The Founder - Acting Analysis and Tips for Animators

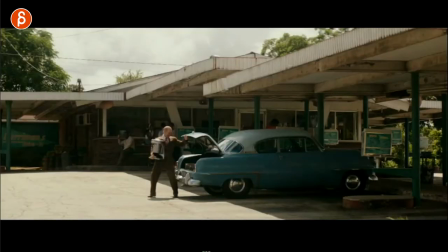184s
I think overall it's a really cool take on a weight assignment So instead of just having this your scene you got your box and you
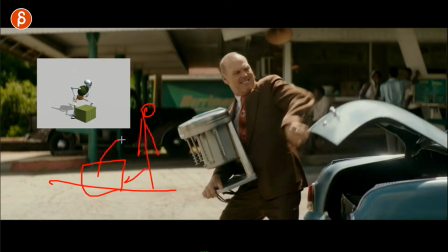191s
got your character these are my drawing skills and then he just gets down and lifts the box which I told you did when I was at school that
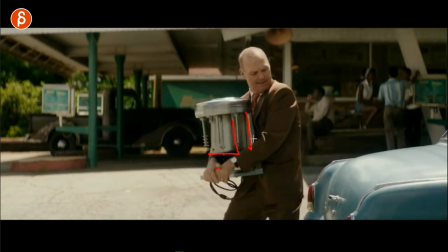198s
was absolutely my assignment you could do something like this where the shape is different and again it forces interesting poses and you have the added thing of well
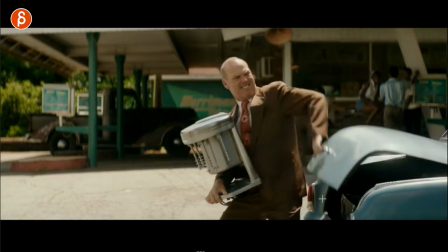206s
I gotta put this in here so I gotta open this with one arm one hand and then that shape forces me to put this in
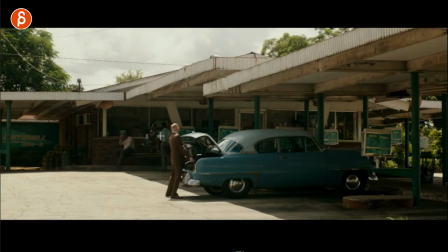214s
like this you get a nice c curve with the head out there and then I gotta go underneath and put that in there so all in all i thought that's a really cool take just because the object and the situation and the objective and where he has to put this in it's a cool idea for weight assignment so not that you have to knock this off exactly like that but imagine in your next assignment it's a weight assignment think about the object well maybe the shape is just super weird and that will force me to act things out differently and make it more original asymmetrical in the posing and so on and there's another clip where he does kind of the same thing So in here he has the same,
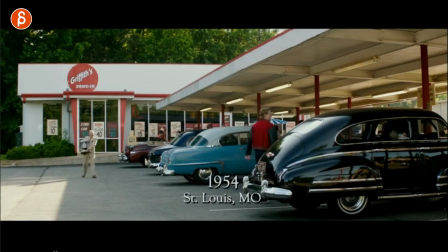247s
off to the side here, he has to go back to the car and you can see kind of the weight of it. You got that lean over in the body so it's also cool with that object to this side, forces the character to lean over to this side. You can see how heavy it gets and how in technical terms the route up and down gets smaller and smaller.
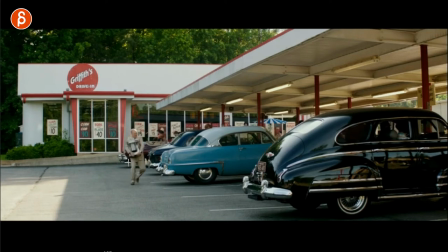263s
You can see how he starts to kind of go down, it's a bit more squatty and here readjusted already to then open the car again,
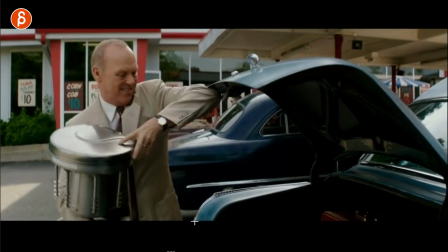271s
the hood like this. and you can see kind of a nicer view to his face,
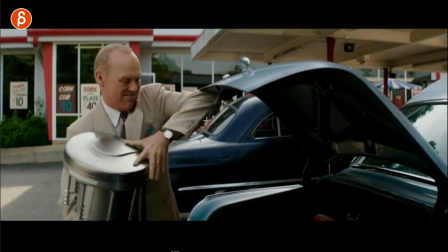275s
right? So you can see this, the view on his face there, where he has to, eh, that look there, and he uses that elbow here, which is really neat, puts that in there, and again,
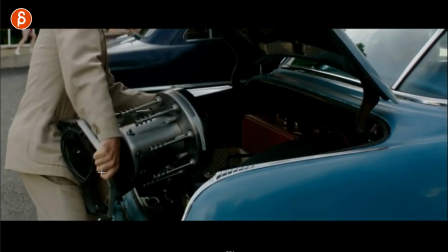283s
what I was talking about where he can put the face closer to this, and it's kind of a different view of, I gotta hold on to this and bring this inside,
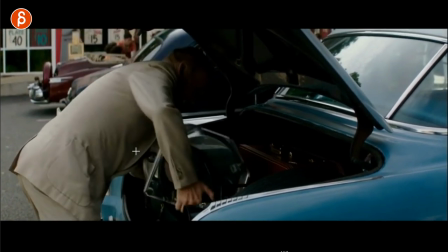290s
I'm leaning in in order to put this object into the trunk.
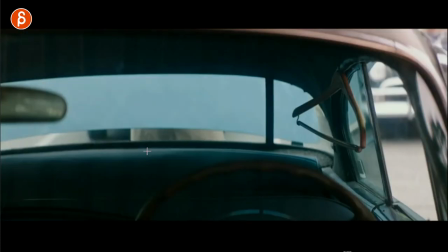296s
And then he's done, closes it, and this could be actually a cool reveal, if you think about it you got this hidden closes it but you could do it where it reveals
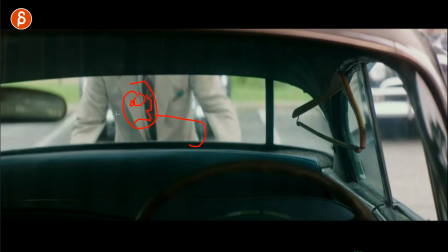306s
the face and it's got a tired sweating and elbows up and uh maybe he has a towel and washes the sweat
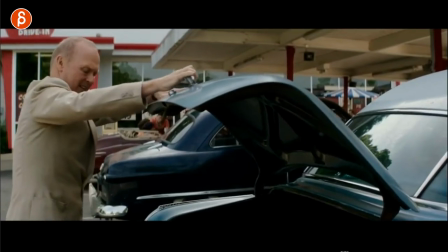313s
off his face whatever you want to do but this could be a cool moment for a cut and then you got that reveal for a close-up
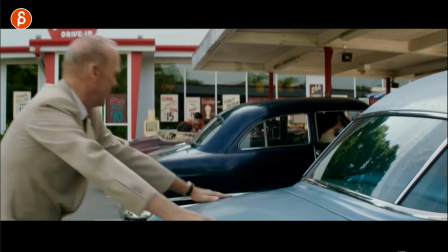319s
or whatever you want to do there as a reveal that could be funny and again the scene continues but it's the same object it's the same
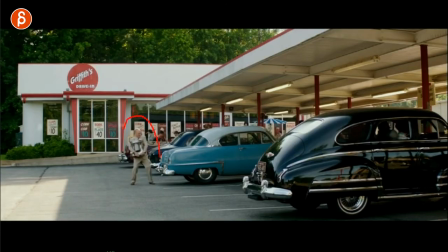325s
objective with the trunk but what's cool to me is that it starts off as a weight assignment and you can argue that well I could show this with potentially framing like this right so there's more space here because the character goes this way and you have this thing of well I'm showing full
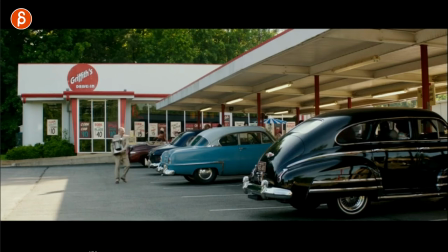342s
body mechanics I'm showing weight I'm showing different ways of how the character walks you could argue that the shot could start here
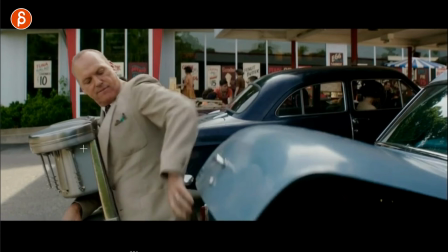349s
with a change there an adjustment and then you cut it here and the cool thing to me is that Now it turns from a weight assignment right from before here you
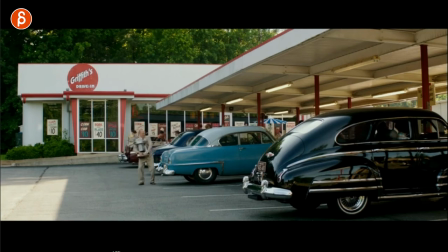357s
can see this is all about the weight and it turns into more of an acting piece.
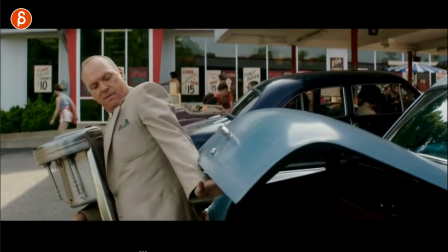361s
So this could be full on pantomime huffing and puffing doing things like when he has that face right there.
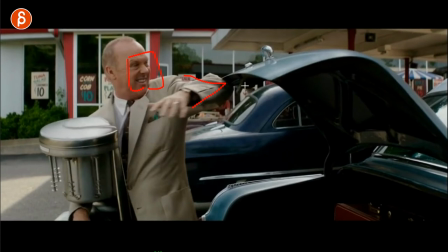367s
Stuff like this and more interesting ways of holding the hood up here.